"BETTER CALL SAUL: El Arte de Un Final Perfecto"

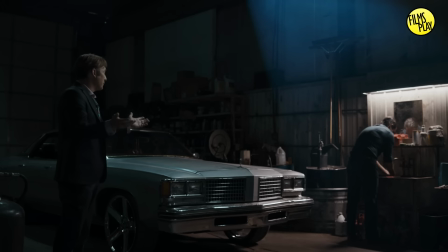4:21 Existen consecuencias de una que salpican a la otra, pero eran eso, gotas manchando la pared.
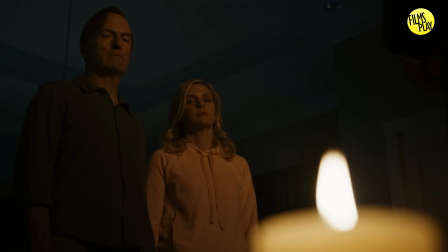4:26 La convergencia que supone la muerte de Howard, un integrante de la trama de Jimmy, rompe cualquier línea divisoria y por eso es una muerte muy importante y fuerte.
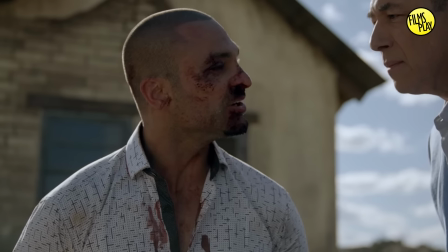4:34 Cuando Nacho fallece duele, pero pertenece a una línea de acción donde la muerte es esperada.
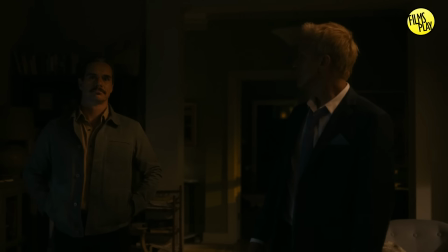4:39 Cuando a Howard le vuelan los sesos pertenece a una línea de acción donde la muerte no solo no es esperada ni constante,
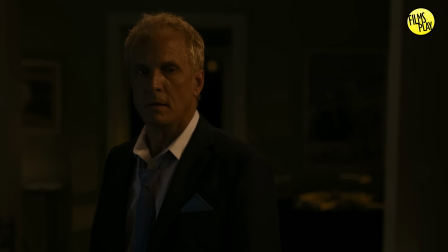4:44 es una bomba nuclear, es un giro ultra negativo e inflexivo para esta trama. No existía mejor forma de decirnos y decirle a los mismos personajes que las consecuencias
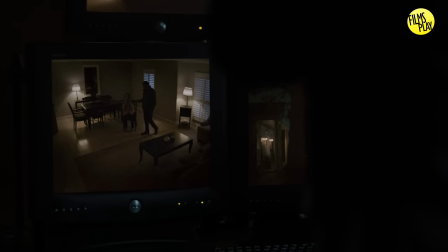4:53 superaron los límites y han cambiado el camino de la serie permanentemente hasta su final.
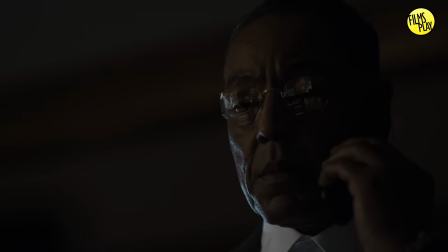4:58 En un solo arco de acciones destruyen la empatía hacia los personajes y hacen que su mundo comience a colapsar por su propio peso,
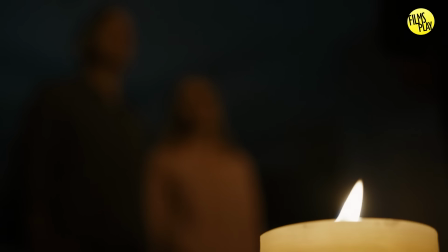5:05 jugando con la casualidad y la causalidad en un mismo golpe de efecto.
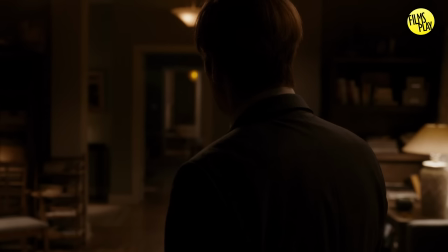5:09 Las consecuencias de este giro claro son monumentales, arrastrándose hasta el final mismo de la serie y dando fin a la línea argumental principal de Better Call Saul.
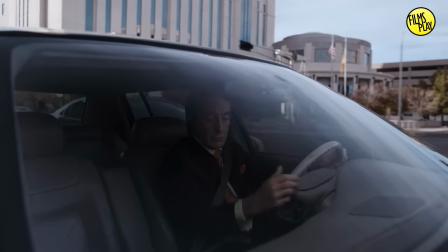5:17 Kim abandona a Jimmy y este, en su acostumbrada negación, termina de formar el alter ego de mecanismo de defensa para sopesar esa pérdida,
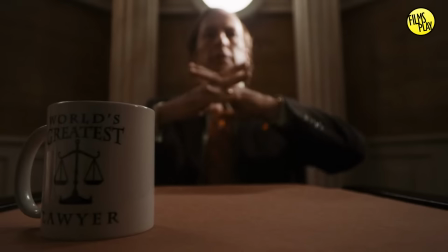5:24 porque tiene que decirse a sí mismo que todo está bien.
It's all good, man.
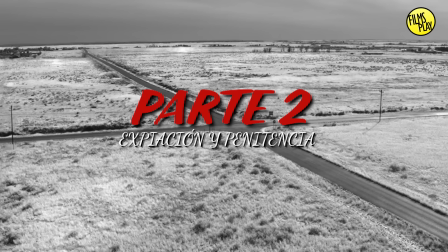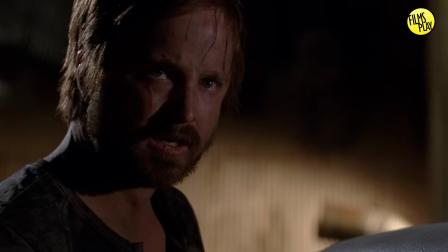5:41 Los finales de Breaking Bad y Better Call Saul se parecen más de lo que se ve. Sus diferencias son solo marcadas por la esencia de cada serie.
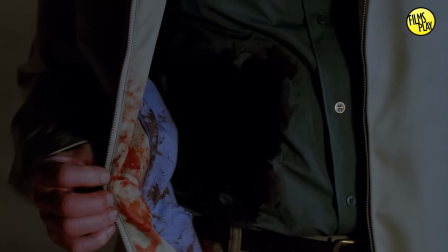5:47 Breaking Bad es extravagante, estrambótica, desde el argumento mismo de un maestro de secundaria que se convierte en el traficante más prolífero del oeste.
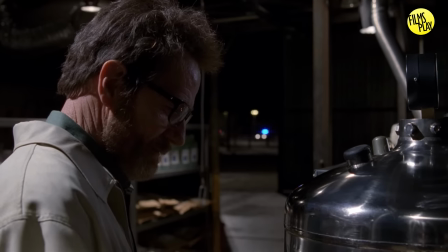5:55 Jamás deja de pisar el acelerador y su final es proporcional a eso. Better Call Saul, por otro lado, siempre fue un relato que nos deja ver el lado más ordinario del mismo mundo.
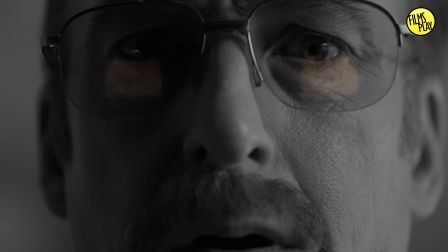6:03 Es una serie que ahora vista completa tiene como único propósito realizar el mayor estudio de personaje de este universo y solamente eso.
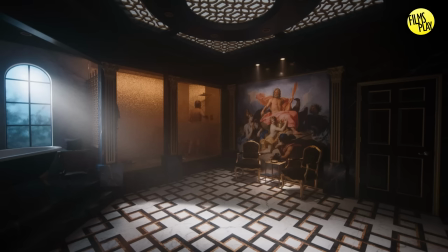6:10 Cada acción, cada evento, cada personaje involucrado existe de una u otra forma para moldear a Jimmy McKeel, darle un fondo incluso nuevo y más triste que el que vemos en Breaking Bad.
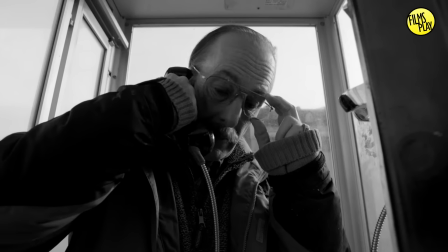6:19 Por lo tanto, proporcionalmente es el personaje que tiene el final menos ornamentado de los tres que tenemos.
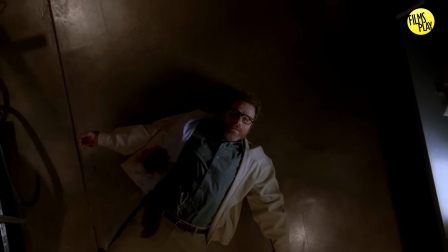6:24 No muere en una expiación personal gloriosa en el último momento antes de ser capturado. No conduce el libre al horizonte escapando de su pasado.
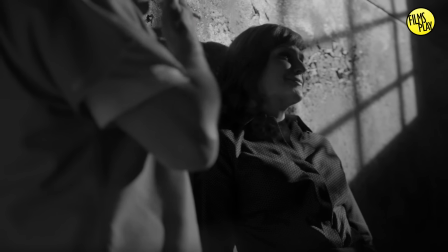6:31 No obstante, esto no hace que su final no sea el más doloroso de los tres,
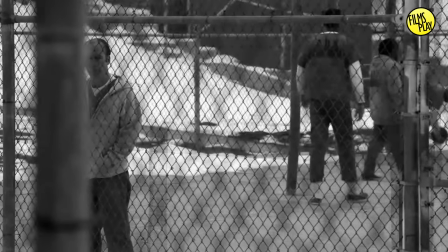6:35 pues es el que sabe más humano, más punitivo, más irremediable, Más común, más sucio.
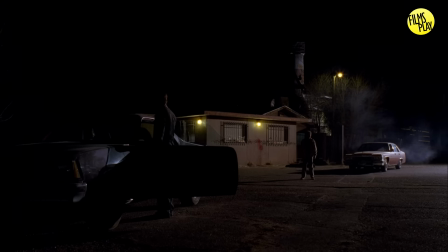6:41 La glorificación del relato se la llevan las personas para las que él trabajó, y él se queda con la suciedad del ordinario.
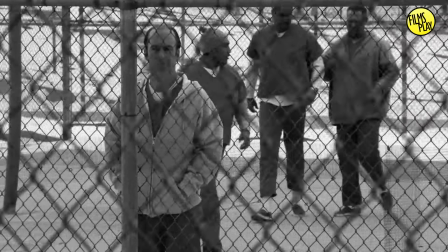6:46 Pero eso es solo la ornamentación de cada relato, el estilo.
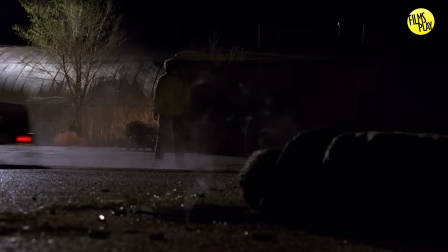6:50 Pero cuando hablamos de técnica, de cómo está escrito este final, entonces encontramos que Soul Gunn es tan limpio como Felina.
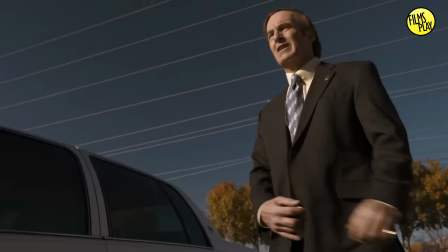6:57 Si una palabra describe bien al final de esta serie, esa sería que es analítico o autorreflexivo.
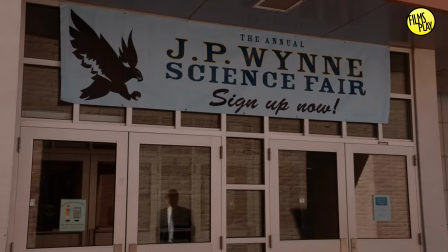7:02 Y si hablamos de reflexión en la ecuación, no puede faltar al pasado y al presente conversando.
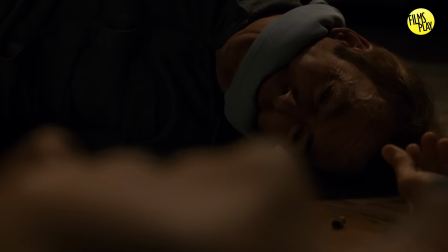7:07 Una vez que conoces cada elemento que orilló y determinó a Jimmy McGill para convertirse en la persona que vimos en Breaking Bad,
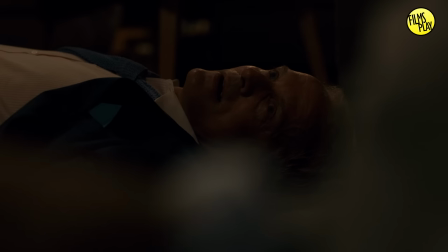7:12 lo que a la serie le queda por contar es una reflexión de los eventos de ambas series.
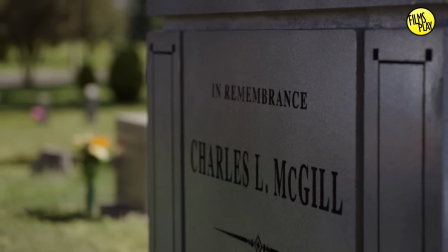7:16 Un último arco en donde Jean, la nueva identidad de Jimmy, tenga que enfrentar ese pasado y se obligue a reflexionar, cosa de la que huye desde la temporada 4.
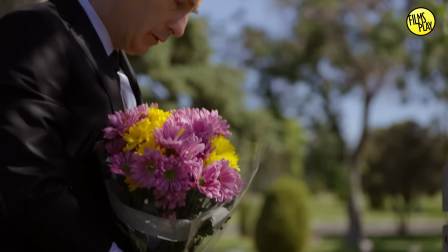7:24 Cuando termina la línea argumental principal de Better Call Saul,
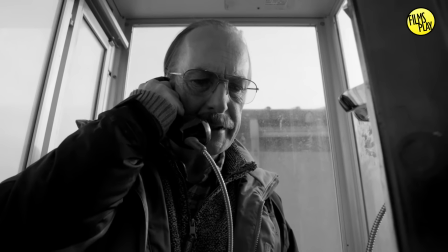7:27 la serie salta directamente a la línea del tiempo de Nebraska para que esa cronología sea la nueva protagonista de los eventos funcionando casi como un relato aparte.
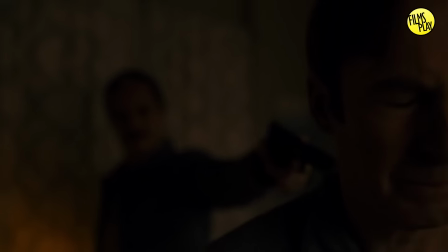7:34 Con esto nos separan pertinentemente de ese primer clímax y su acelerado ritmo y nos preparan para este nuevo ritmo reflexivo.
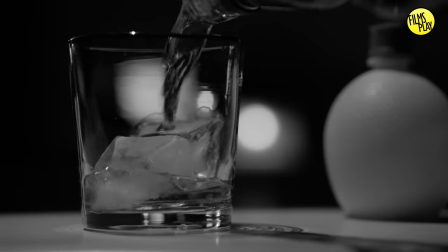7:41 Es ahí donde comienza una trama conversacional entre pasado y presente,
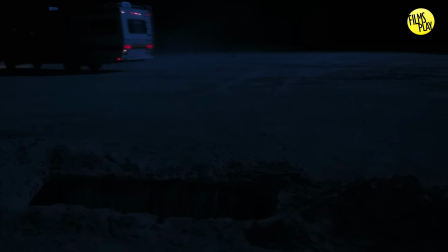7:44 donde vemos como eventos y decisiones del pasado repercuten y algunas incluso se repiten en las acciones que toma Jimmy en el presente.
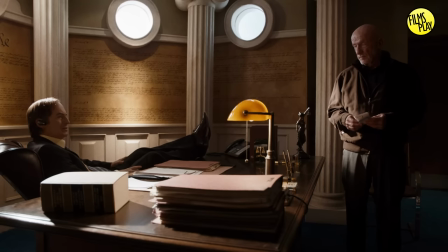7:52 Este epílogo y su sintaxis recuerdan constantemente y especialmente en el episodio de Breaking Bad a la narrativa que tiene Ciudadano Kane,
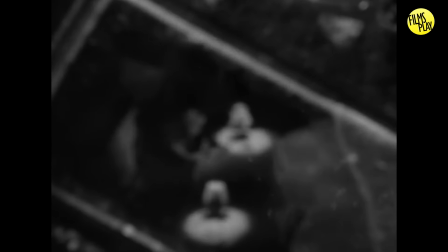7:59 donde a lo largo de la película viajamos entre el presente y el pasado para entender a un enigmático magnate fallecido y cómo es que llegó a donde estuvo en el momento de
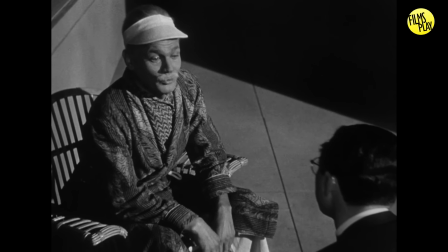8:07 su muerte, donde sólo el espectador puede terminar de entender al personaje, negándole el relato esa respuesta a los personajes, así como entendemos mediante las tramas paralelas cada error, cada decisión y los pesos de estas que nos trajeron a este presente en Better Call Saul.
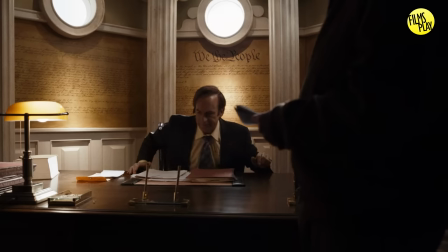8:23 El pasado en estos episodios es la crónica de una tragedia anunciada y la forma perfecta de usar la línea de Breaking Bad Que sí,
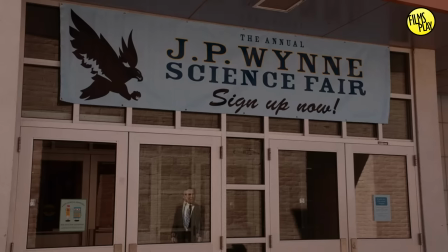8:30 contenta al espectador, pero por encima de eso es un inciso narrativo al servicio de Jimmy McGill Para enfatizar esa etapa de su vida tan importante ahora que se oculta
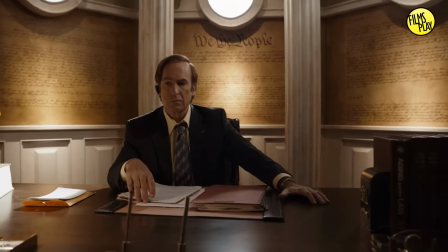8:38 Solo es alguien que tenía que dejar de remar Y Breaking Bad existe porque Jimmy McGill no sabe dejar de remar Para salir de un problema o de una consecuencia,
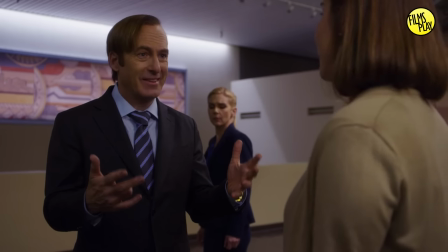8:47 solo sabe seguir remando
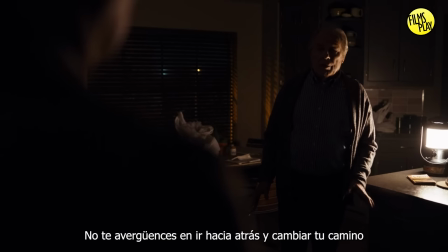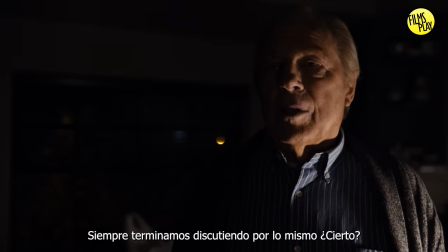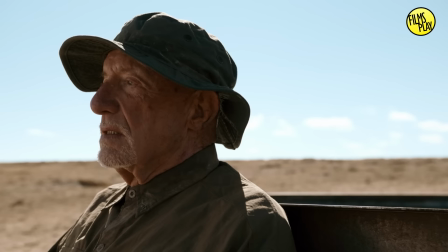9:01 Y esta misma sintaxis tendrá el episodio de Soul Gun, pero en esta ocasión justificando su propia expiación de conciencia.
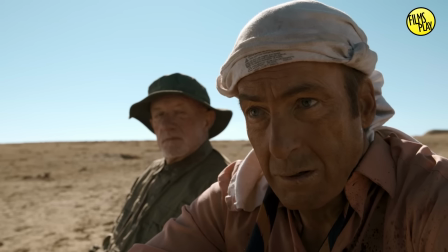9:08 La importancia del pasado es de hecho lo que finalmente hace resbalar a Jimmy.
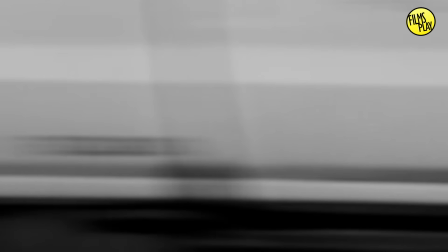9:11 Kim Wexler, recalcándole el error que cometió, juzgándolo por haber decidido esta vida por la que ahora es prófugo, le hace reventar.
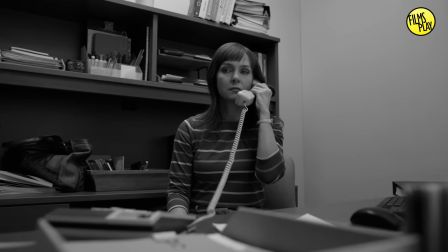9:17 En su mente, ella es tan culpable como él, y lo es, de haber hecho que Howard muriera como lo hizo.
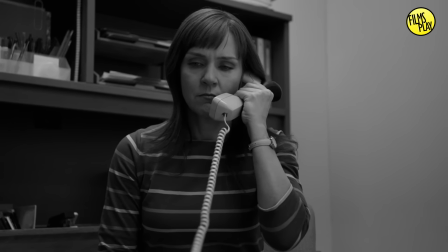9:22 Pero dentro de la psique que conocemos de Jimmy, es por haberlo abandonado que él terminó en Nebraska.
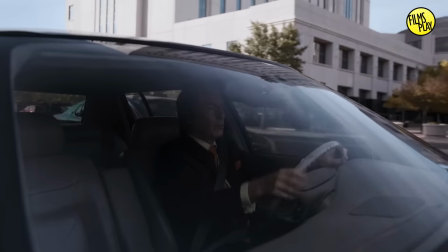9:27 Y el hecho de que le recalque una culpa, de que ella lo juzgue, es lo que vuelve a desatar su personalidad de defensa.
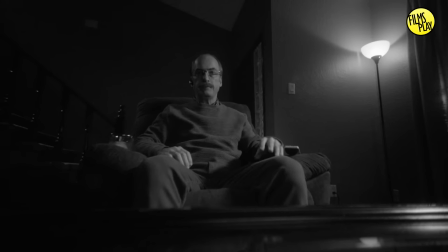9:33 It's all Goodman. Es como el Heisenberg de Walter White, una negación de lo que realmente son.
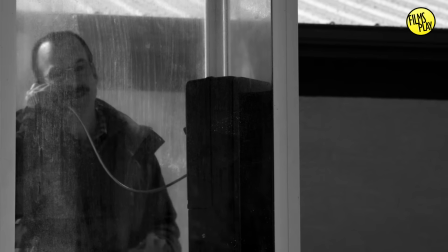9:39 No puede dejar de remar. Es fundamental entender las diferencias que ahora sí existen entre Jimmy y Kim.
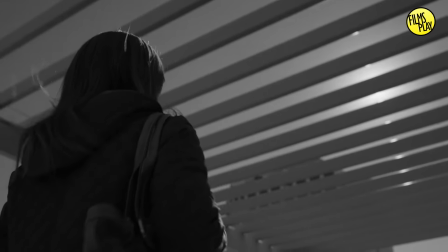9:44 Mientras una se castiga, entiende la consecuencia y esta la persigue, el otro se tiene que convencer de otra personalidad para evadirlo.
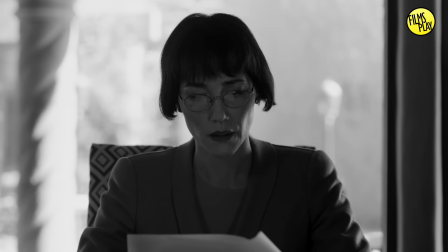9:51 Kim experimenta la culpa, sabe que si algo nunca podrá ser es enmendar las cosas y se quiebra.
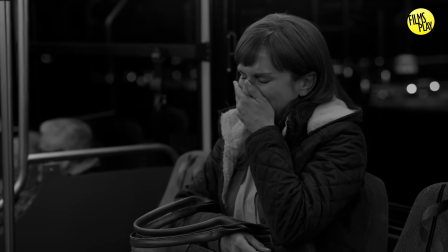9:56 Ella sabe ya lo que es quebrarse, lo que esperamos de Goodman durante tres temporadas y nunca vimos.
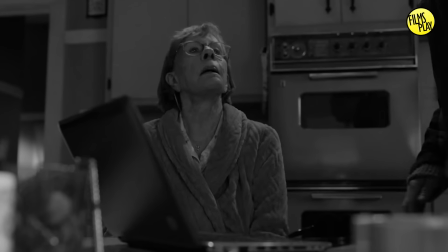10:02 Que Marion sea la catalizadora de su encierro no es tampoco otra casualidad. De nuevo, son los remanentes del pasado persiguiendo a Jimmy. Su facilidad de manipular a los ancianos, siendo esta la causalidad central de su mayor caso como abogado en el inicio, es lo que la convierte en su presa.
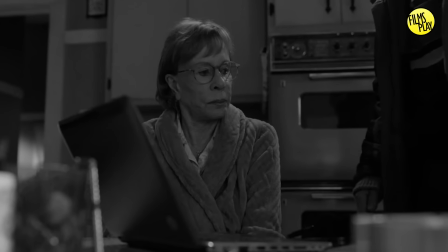10:16 Y es curioso que sea un aparato del presente, como la facilidad de la laptop y el internet, lo que permite las conexiones que lo tumben.
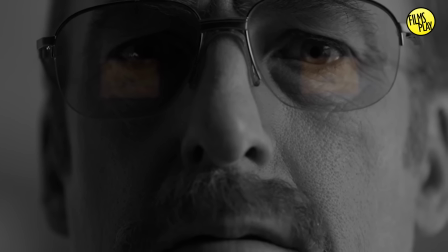10:23 El pasado constante en esta estructura, mirándolo a los ojos. Y es el núcleo de Jimmy lo que finalmente le sentencia.
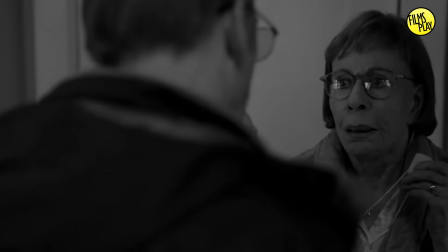10:30 Él no es capaz de obligarse a matar o hacer daño directamente, porque el alter ego por más que te ocultes en él, no sustituye la verdad.
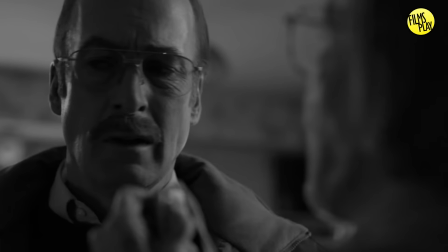10:36 Jimmy McGill no es un asesino. Soul Gunn es como Felina porque está solucionado de igual manera en técnica.
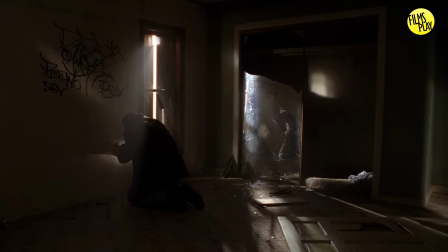10:42 Los dos finales comparten una escritura retroactiva, solucionando los hilos abiertos de su trama con elementos o motivos previamente existentes en ella.
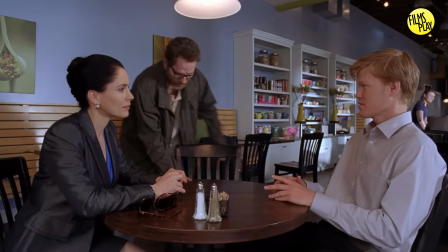10:50 En Breaking Bad son elementos puntuales de la Tretzo, la utilería elemental como si fueran armas de Chekhov, la resina,
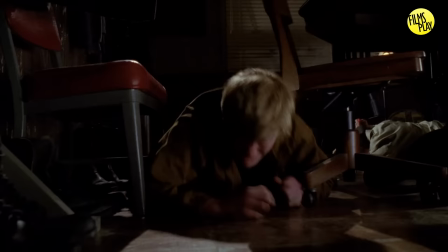10:56 Elliot y Gretchen, la inteligencia de Walter o la táctica de la M60 previamente establecida en la temporada.
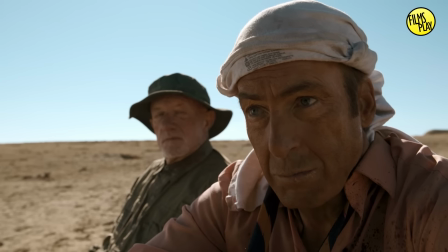11:01 En Better Call Soul, la estructura retroactiva son personajes y un atretzo importante, un libro, Siendo una solución de índole interna,
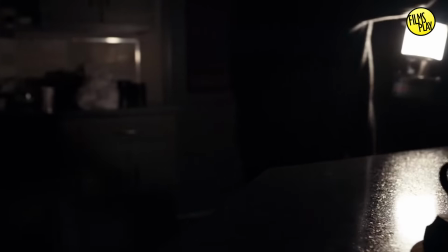11:08 los recursos resolutivos son interacciones con otros personajes y motivos que afectaron a Jimmy de maneras importantes durante todo su camino.
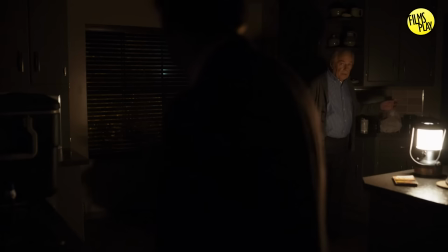11:14 Su introducción al cártel con Mike, su hermano y su relación con Walter White. La máquina del tiempo es el cimiento o hilo conductor de estas tres escenas,
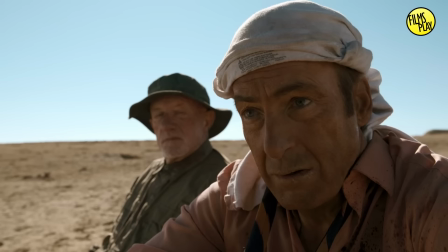11:22 representando la negación al arrepentimiento de Jimmy, mofándose del remordimiento como algo que no pudiera entender. La máquina del tiempo y su alegoría es la dinámica de toda la serie, no poder dejar de remar.
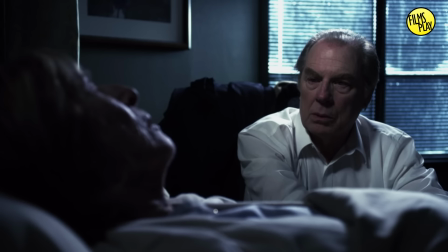11:34 Este es un recurso trágico Porque al igual que los primeros flashbacks Donde entendíamos a Chuck Esta es una puntuación y verdad Que solo el
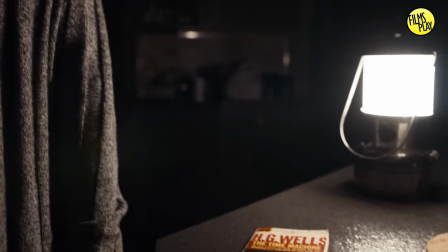11:42 espectador entiende No los personajes Jimmy no sabe por qué habla de la máquina del tiempo O no sabe qué relación y significado tiene Solo siente que debe preguntarlo En
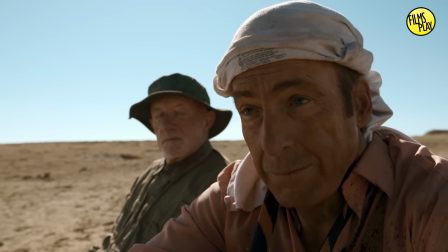11:51 esos momentos específicos Pero el espectador, y solo el espectador Puede atar los hilos que desnudan al personaje El
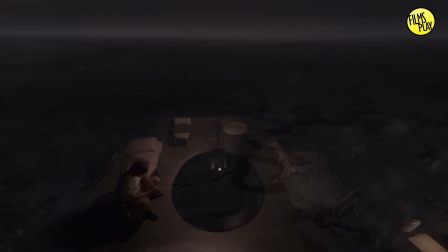11:57 final se termina resolviendo Y circulando con estos dos motivos principales La incapacidad de arrepentirse de cambiar,
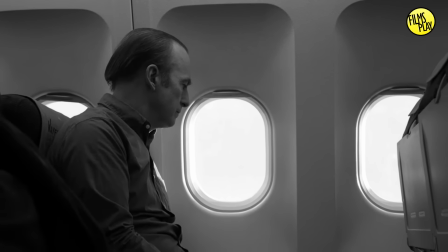12:04 de enfrentar tus acciones y la complicidad construida alrededor de Kim y Soul, pudiendo el segundo motivo, cambiar la naturaleza del primero.
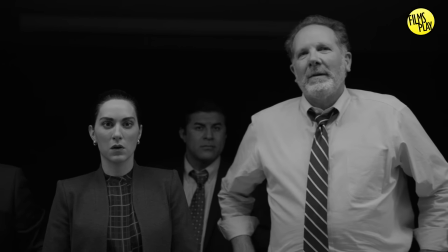12:13 Cuando Soul ya liberado de la mayoría de sus pecados se entera que la que a sus ojos es la hipócrita de Kim,
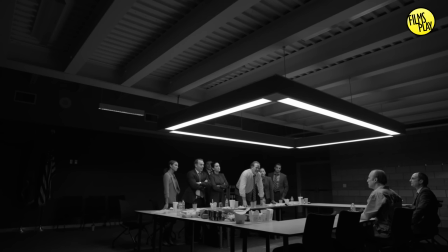12:19 tuvo los pantalones de entregarse y escupir su pecado, entra de nuevo esta poderosa complicidad que mueve a ambos.
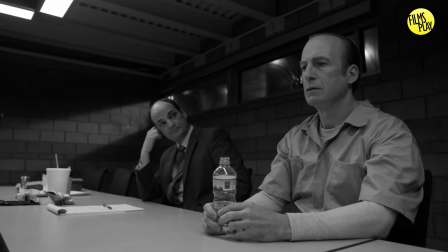12:26 Ve por primera vez, desde aquel divorcio firmado, la posibilidad de que ella lo vea como Jimmy.
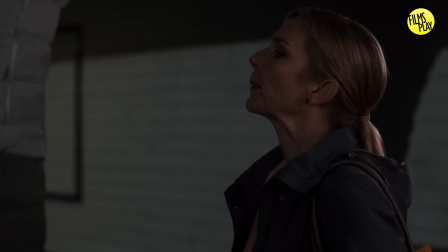12:31 El flashback no es en vano nunca.